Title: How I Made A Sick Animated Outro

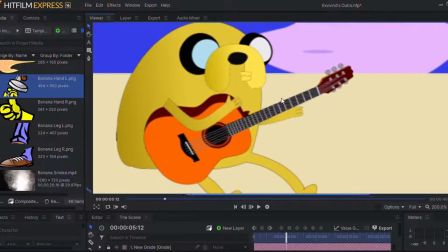251s
So X-Wind uses a Jake from Adventure Time profile picture on his Discord.
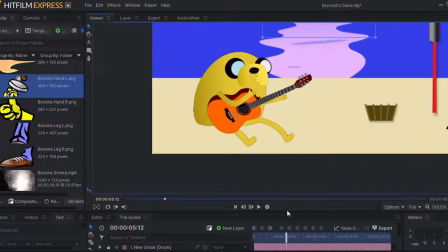257s
It's been like that for years now.
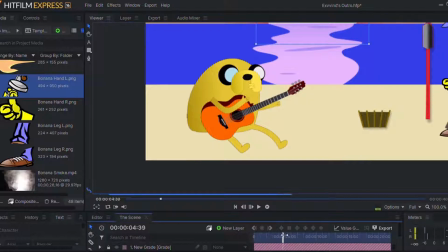261s
So the animation of Jake, as you can see in the original video,
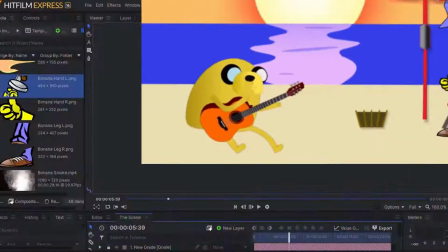267s
is simply that he's rocking back and forth and the guitar is moving a little bit for that added effect.
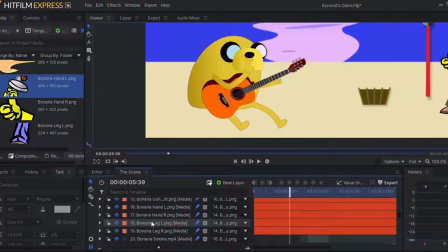272s
So we're gonna take a look at it in the layers. We got this Jake body. I didn't even name it X-Men, I named it as Jake.
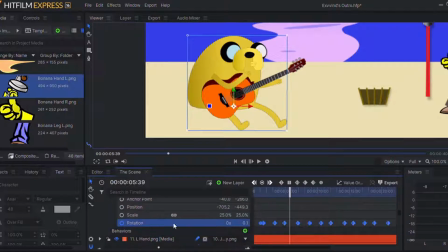280s
So we're gonna open the animation here, and you can see it's just a simple rotation of just rocking back and forth. And then both his arms are animated to rotate, but obviously I'm not gonna waste your time with that.
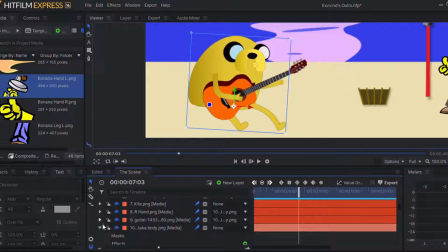296s
We're just going over the basics of how things have been achieved.
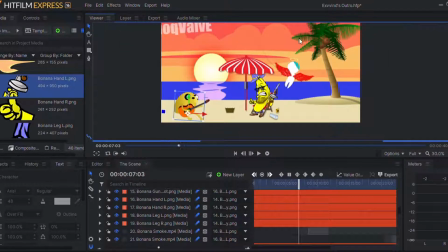302s
the whole appeal of this thing is like, you know, it's an island, we're chilling, and that's because that's what we do on Discord, right?
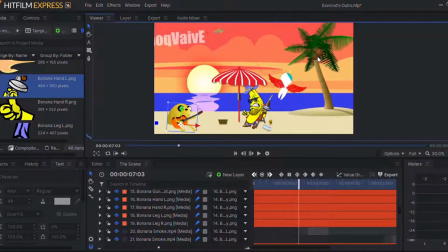310s
We just sit in the voice channels and we chill. We're just there, right? We're chilling, having fun, and that's what everybody's doing. He's playing the guitar, Ghost is flying the kite, and Banana's just doing his gangsta thing, right?
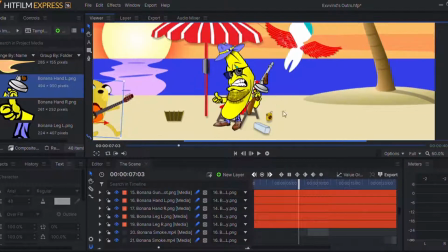327s
So let's go over Banana's animation real quick. That being said, okay, which of the hands?
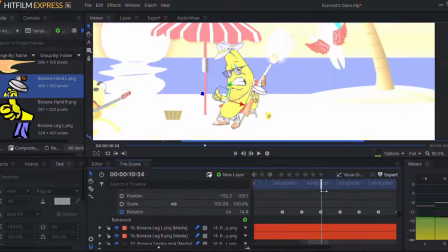333s
This is the hand that is being animated. So it's super simple rotation. You just gotta set the axis at the right place, right?
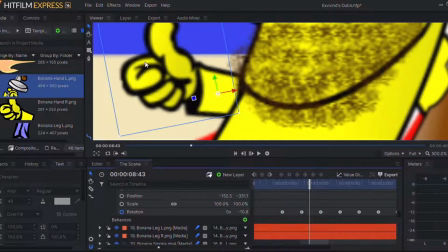341s
If this anchor point, this white dot was here, the animation would look radically different.
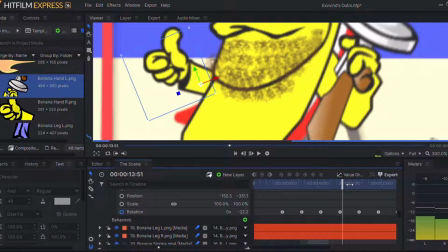346s
So you need to make sure that you put them on the right place. That's what she said.
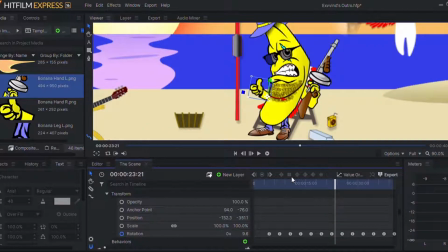352s
Anyways, next up on Banana's animation is the smoke, the gun smoke.
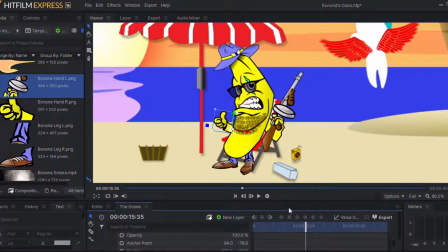358s
So we're gonna quickly go over that as well. Let me just open the layer panel. Fuck, this is confusing. Right, so here there's a lot of things happening
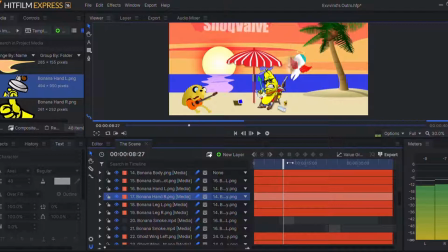372s
on this little thing where his gun is shooting. We're gonna go over all of these elements one by one.
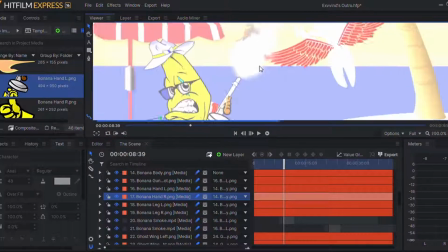378s
So first of all, there's this little fire picture that comes up, and that is, I think, this.
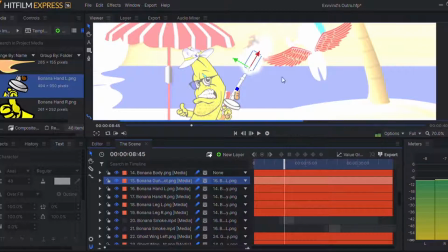385s
Yeah, this is okay. Let's find an empty frame. There we go.
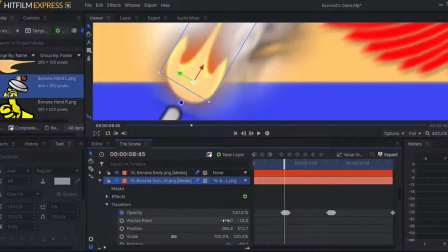388s
So this is animated to appear and then unappear.
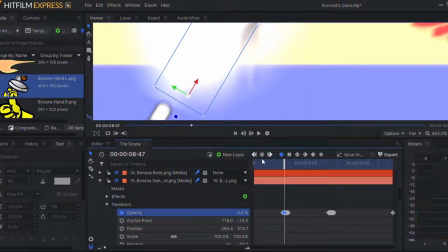395s
Right here the opacity is 100, while here it's 0, so it appears, unappears, and that exactly.
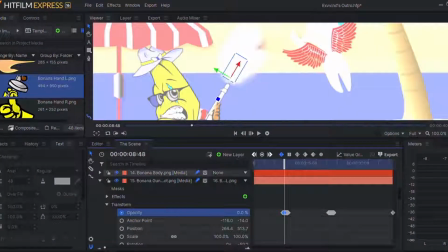403s
Boom. Boom. Like as a real gun flash would, physically, I suppose, I hope.
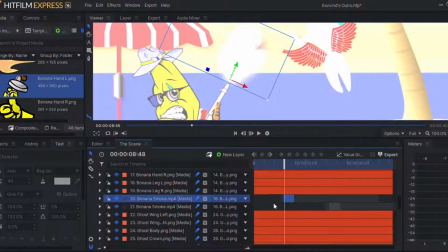415s
And then I have used this smoke thingy right here.
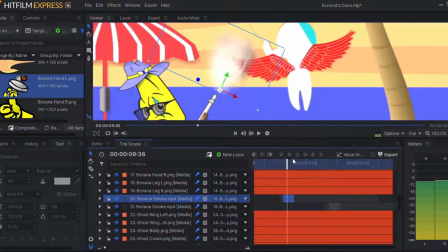422s
It's a video, and the smoke is just moving from one direction to the other, like that,
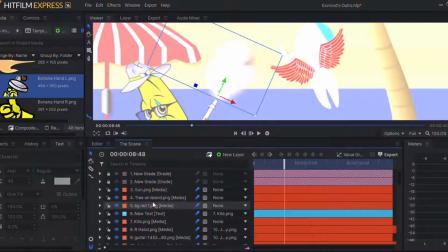434s
to give that gun smoke an actual smoke. And then the interesting thing happening is the whole screen is going white.
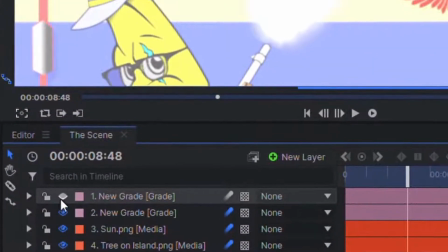442s
Now this is done through one of the grade layers. We're gonna see which grade layer it was.
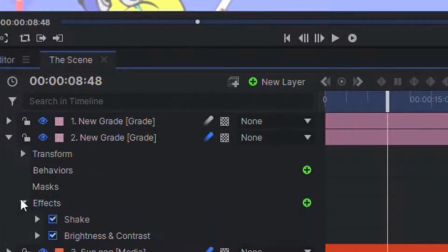447s
So it was this one. We're gonna go to, okay, the effects, and then we have brightness and contrast.
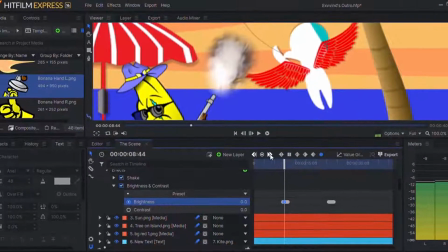453s
So the brightness, when he shoots his gun, goes all the way to 100 and then to 0,
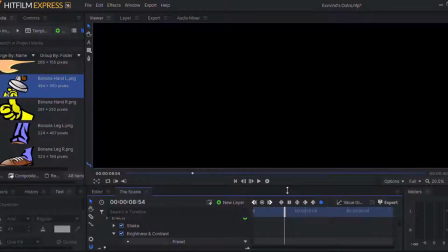459s
and this gives it that white and extra bright effect.
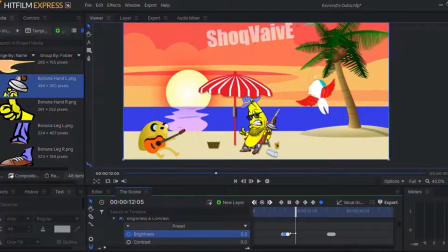468s
See, as a real gun would fire, there would be a very, very bright splash.
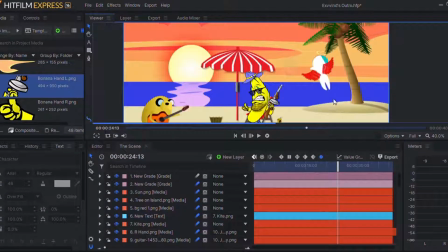476s
So that's it for Banana. Now for Ghosty. I had the most fun playing around with his animation because
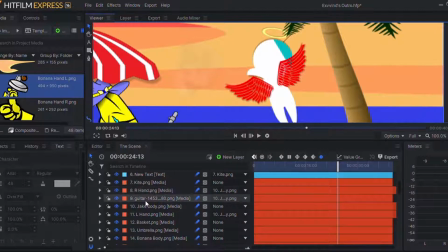484s
it's just such a smooth and soothing thing to look at, right? That's why I made a little zoom in at the end. So first of all, we need to get in the kite somewhere.